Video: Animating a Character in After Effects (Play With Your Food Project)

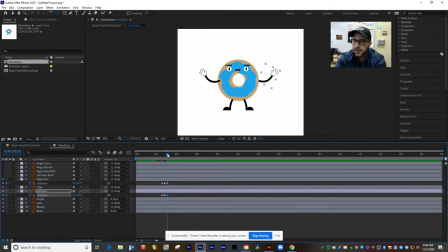[12:27]
Arm goes down again. And now I should have both arms kind of waving a little bit. Looks cool. Now, there are infinite possibilities of how you can animate your character, and I'm not going to go into all of them here.
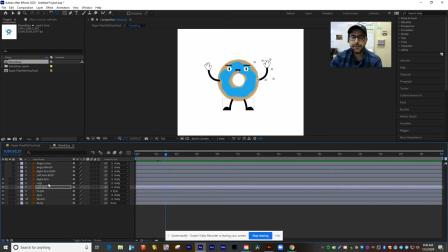[12:41]
But if you think about all the different things that are on different layers here, you have a lot of flexibility about what you can animate. So remember, I put my pupils on their own layer.
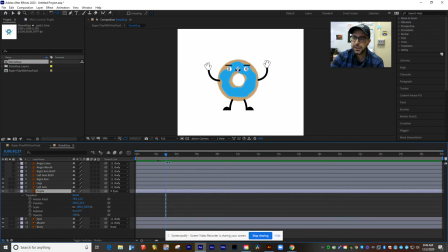[12:51]
So if I open this up and I go to position, while he's doing his little arm shake thing, I could set some keyframes here where the eyes are going to go to the side. Then I go forward a few frames.
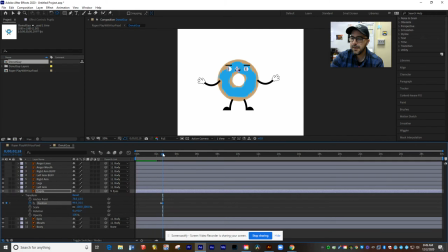[13:05]
And then I'll make the arms go to the other side. Then I'll go forward a few frames, and then I'll have the arms go back to the middle.
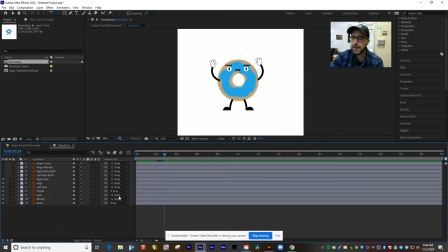[13:14]
And so that, because it's on a separate layer, is now going to give me some little eye movement. Ha ha! Okay. I could do the same thing with his eyebrows if those were on different layers too. I've got 8 seconds of animation to fill up here before he rolls back off screen again.
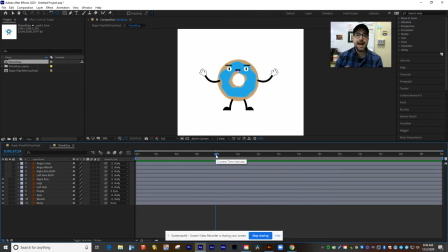[13:31]
So I'm going to just pause the video for a minute, add some of that animation, and then I'll come right back.
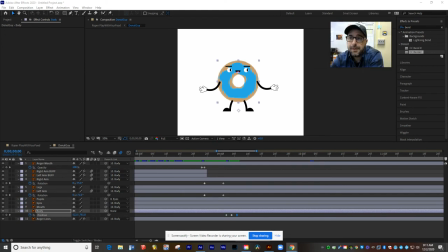[13:41]
Okay, so I've spent a little bit of time animating my character. As you can see here, I've got lots of different keyframes. And I'm just going to show you a few of the things that I tried to do as I went through this. Let's go down to my timeline here.
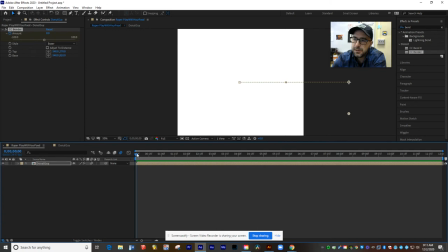[13:54]
And remember that in my main composition, my donut guy rolls in here at the beginning, and then he stops, and this is where he's going to do his little flex thing. Okay. Now, I applied a couple effects here because I really wanted to have him kind of sling into place.
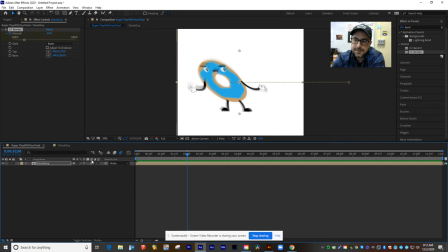[14:10]
So one of the things you can do that's a really easy fix is if you click this little column right here that says motion blur, anything that's moving on your layer will get a slight blur to it to make it look like it's really moving quickly.
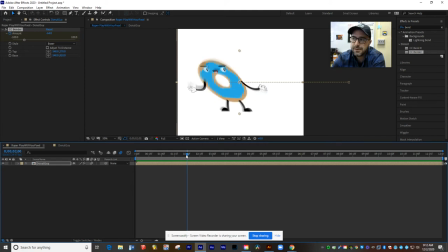[14:24]
Okay, so that's a really simple thing you can do for any layers that are moving. I also add an effect called bender. I went over here to my effects presets and I typed in the word bend. And you just drag this CC bender effect on top of your character.
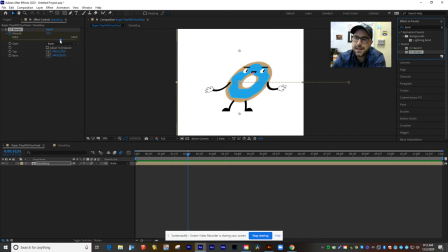[14:41]
And what it lets you do is you can slide this side to side to give him a bended look, like he's really kind of stretching and squashing as he comes into play. Okay. So you can see I have him right when he stopped rolling. He slings to the side, he snaps back to the other side, and then he finally comes to rest.
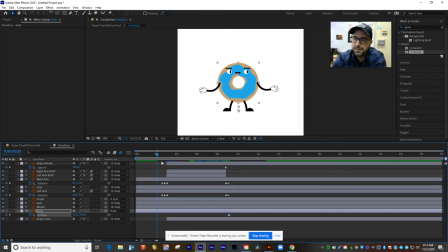[15:00]
Okay. Now let's go into the main composition because here's where all the action happens. Once he comes to a stop, my character squashes down a little bit, and then he's going to pop up. His eyes are going to move side to side.
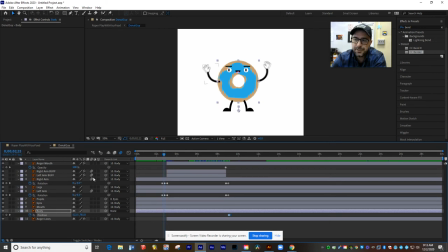[15:13]
He waves his little arms up and down, and you can see I put the motion blur effect on both those arms too.
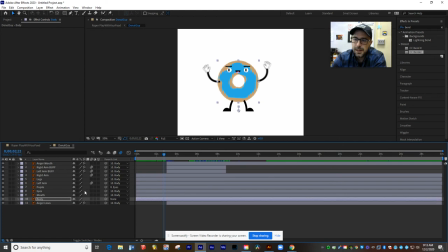[15:20]
Let me close some of these up so you can actually see what I'm doing. So the left arm and the right arm both have motion blur to them. So when he's waving, they're a little bit blurry. And then right at this point is when I have his buff arms and his angry mouth come in.
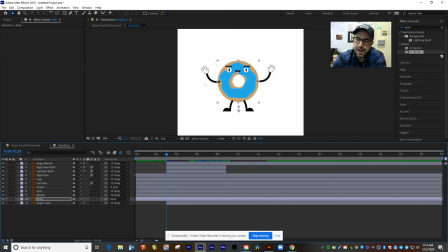[15:36]
So to make those appear at that point in time, I just grabbed the beginning of their block and I moved it forward to only show up at about 3 seconds on my timeline. Okay. So right at this point, his normal arms are going to disappear.
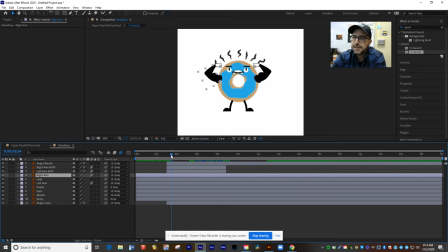[15:52]
The buff arms appear, his mouth changes, and these little angry lines come in at the top of his head. Like he's, okay. Now, to give it that wiggle effect that you see there, and let me play this back in real time.
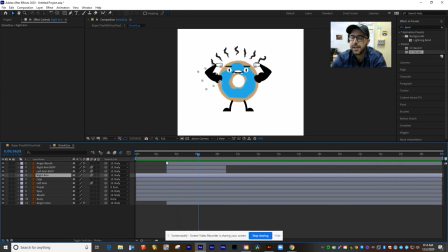[16:06]
You can actually see it. His arms kind of shake and his little angry lines shake. I actually added an effect over here called wiggle. If you type in the word wiggle, you'll see that there's different types of wiggle that you can apply. Gelatin is the one that I used for his angry lines because that makes it all go kind of wavy.
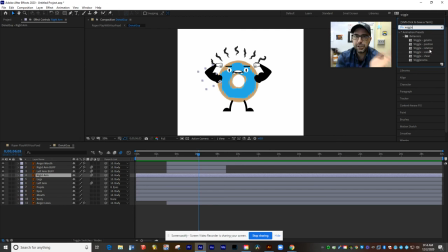[16:24]
For the arms, I used wiggle rotation so that the arms kind of wiggle back and forth a little bit.